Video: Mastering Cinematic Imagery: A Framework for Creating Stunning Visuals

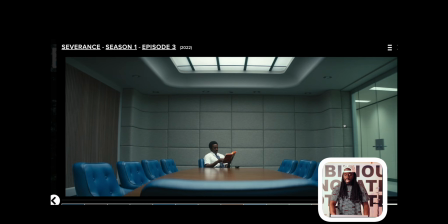[12:12]
I love how they put the tables, the highlights that are hitting the tops of the chairs just to give it a little bit of glare.
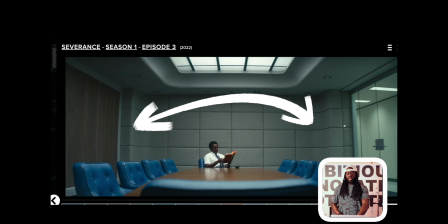[12:20]
It's beautiful, and we can tell. And the fact that he has a white shirt versus the
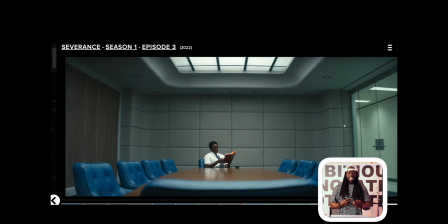[12:27]
blue chairs gives a kind of contrasty type of relationship. And this is how we create those layers from colors to lighting and to framing. So the straight lines make you focus on the subject.
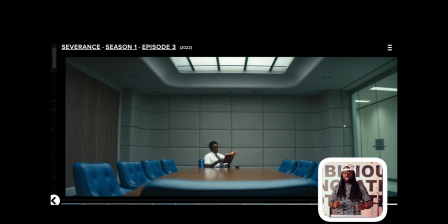[12:41]
The different light textures touching different elements in the rooms give a little bit of highlight, give it a little gloss, give it a little glam. And I love the dullness that's happening to the wall on the sides. It really doesn't garner too much attention, so I guess that's why they turned off the practicals.
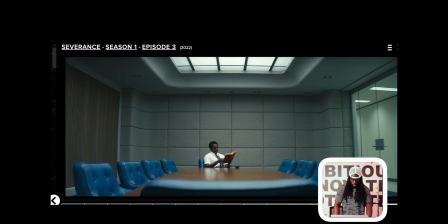[13:00]
Great work. As we proceed, so this is a pretty simple scene.
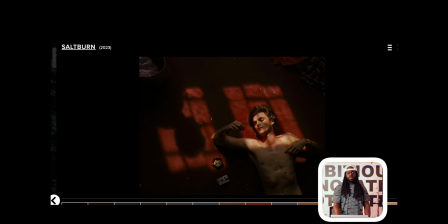[13:06]
First thing that I see is, of course, they're using some type of gobo, or they're probably shooting outside of light. So they wanted this
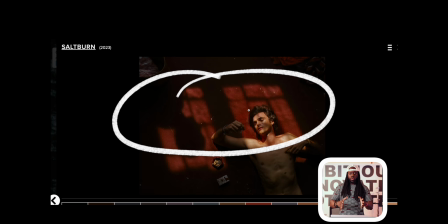[13:16]
type of template, this type of type of pattern on these subjects.
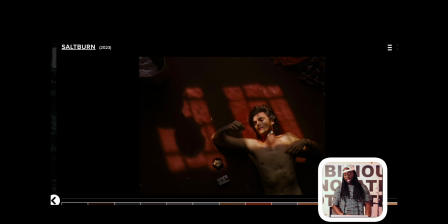[13:23]
I love how half of, probably 25% of his body is in shot and all the rest of him is in dark.
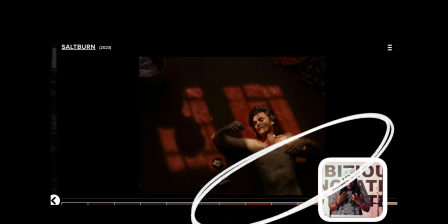[13:31]
Again, like I said, the framework, light to dark, light to dark, light to dark.
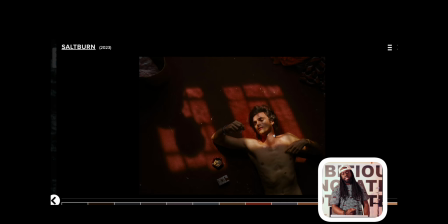[13:37]
Point of control is this light hitting the carpet or this ground.
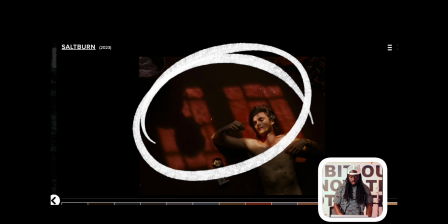[13:41]
And look at all the different textures of the floor, all these things at the
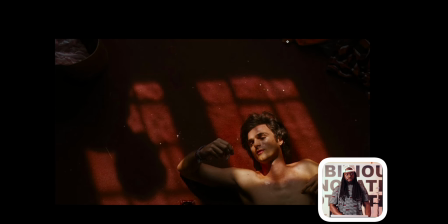[13:48]
side of the frame, like this messiness, all these clothes, like the cigarettes.
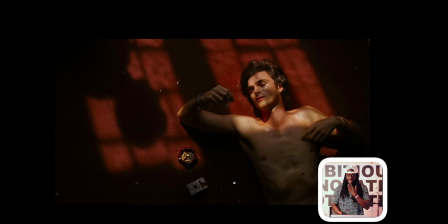[13:54]
It's telling you something about this thing, about this person. He might be high, he might be lucid, so it's giving it was giving like a mysteric
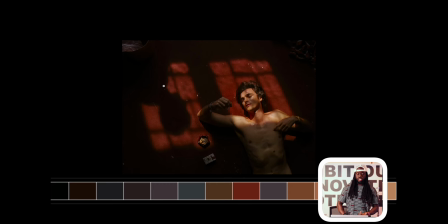[14:04]
emotion, while we have this silhouette person inside the window again.
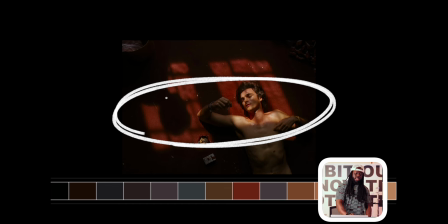[14:12]
But you see it again, right? The framework, light to dark. So even that person being in silhouette inside this pattern
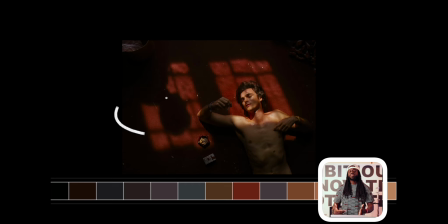[14:21]
type of shape that they made is still this cinematography at work. It's creating those layers, light to dark, light to dark. I love the aspect of some of his skin getting hit by light and the other side of his skin not getting hit by light.
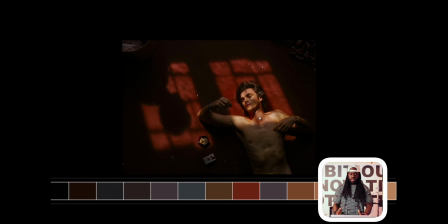[14:37]
Again, the framework, Point of control, what are you controlling for? You're controlling for this light that you put there. Now, the next thing is the framing. How are you going to frame it? Frame it on the others. Frame it on the shadow side. Now, more of the camera is towards the more shadow side of his
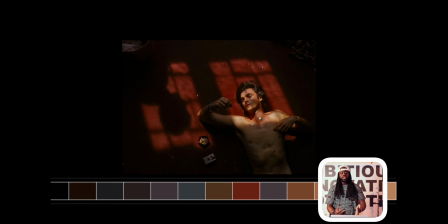[14:55]
body, because more of his body is towards the camera, which is more in shadow, which creates this dynamic scene. And the fact that the light is breaking up in this window pattern creates a very interesting scene for your eyes as we proceed.
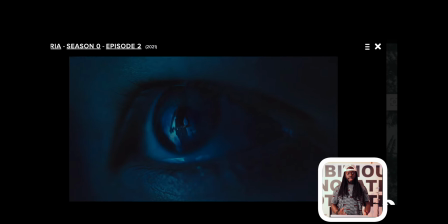[15:12]
All right, this is the last one. So first and foremost, if I had to do this shot, the first thing I'm doing is creating an ambient light. So it has to be blue. So I'm probably putting the room, I'm blasting it up in the air, hitting a wall to make this blue cast all over the place.
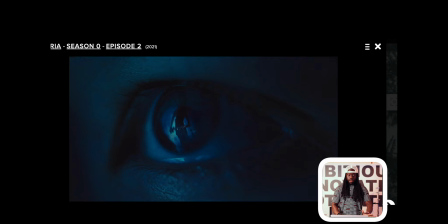[15:29]
Now, it's very, very soft light, so it's beautiful. So the point of control right here is the light inside of her eye, because that's the main part of the scene. So that's the most intense light that's coming behind the subject that she's looking at.
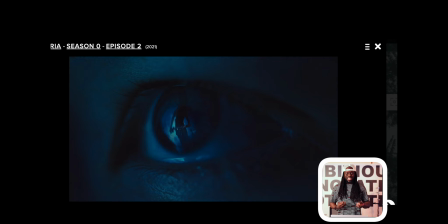[15:45]
So the point of control would be the ambient light, but since you don't really see it, it's creating the tone of the room. And then the next thing I would probably adjust for is the light behind the subject of the scene.